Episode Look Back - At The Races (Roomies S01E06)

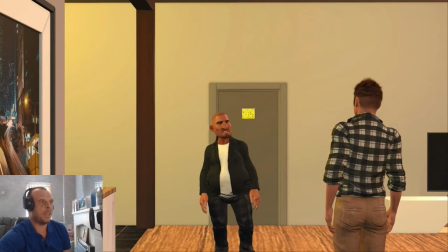212s
When I was a kid, that we used to go to the greyhound track a lot, and it would have been me, my mum, my dad, my brother, my three sisters and usually my granddad and then if we met any other family over there and that like going back to like memories as a
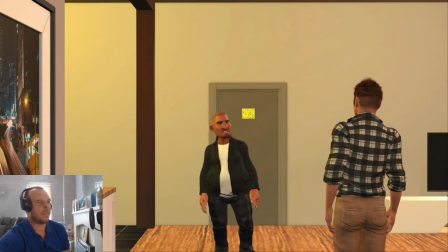230s
kid that I don't have that many memories with my granddad that there was there's a few for Christmas but the most ones were at the greyhound tracks and he used to love it and he used to always pick the winners so like he passed away years ago but the idea was to i've
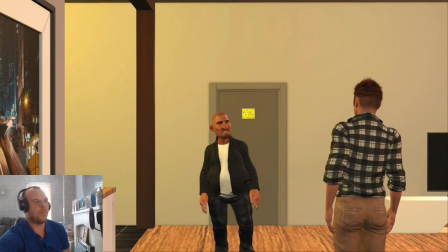246s
got my nan who passed away like from episode one with her picture so i've managed to get her in but i wanted a way to try and get my granddad in so it's something that i've done with him in the past and this i mentioned and for him it was he loved going
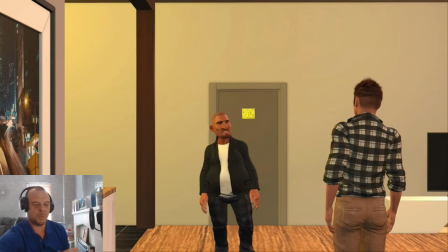262s
over to the greyhands and he loved betting on the horses so this was just a way to it's like a tribute to him yeah that's great
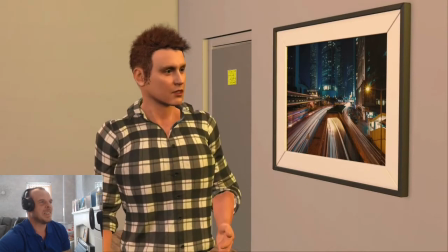269s
anyway see ya yeah to this day i still haven't chosen a losing horse what was that oh it's nothing my granddad used to love taking me because
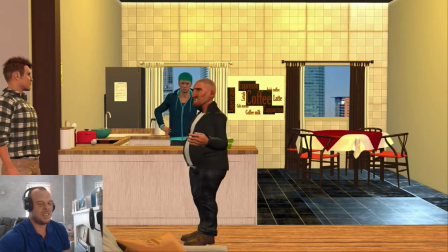277s
i always knew he would win really how it's the same again for this episode that and it's what i don't like about it that the camera work like i've mentioned about the image at the back that i mentioned about the way david was standing but even the camera work it don't make no
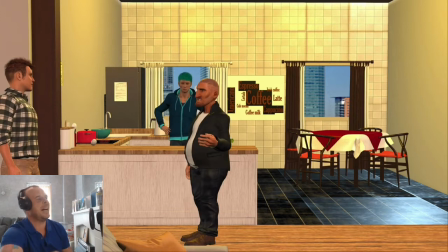294s
sense here because Nick is actually cut out some of his body is cut out of the shot and like even David you can't even see all of David and it don't make no sense because half of the camera shot is the kitchen table and there's nothing going on there so there was no
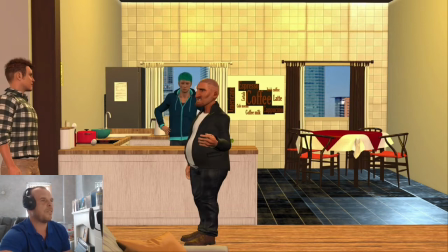311s
reason for me not to move that camera more to the left to get all three of them in the shot and if I remember rightly the idea was that if I moved it to the left more then the image at the back would have been showing and yeah it was to be honest
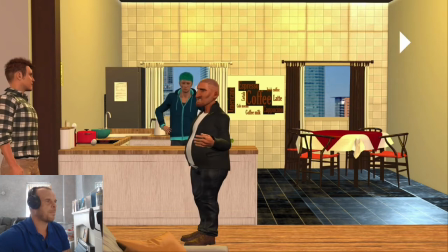326s this was just a shamble of an episode when I created it and was that every single race
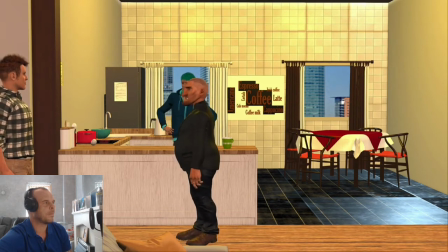333s no don't be silly I used to just sit and watch the horses as they parade and if one of them jumped out at me I would tell my granddad in fact that one and I never lost oh wow would you like to come with me oh I'd love to can I come no
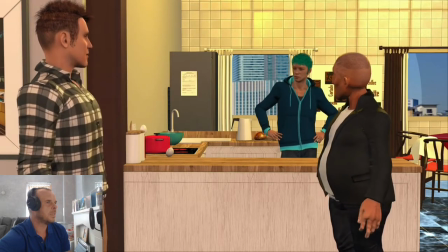347s okay oh oh come on then yay so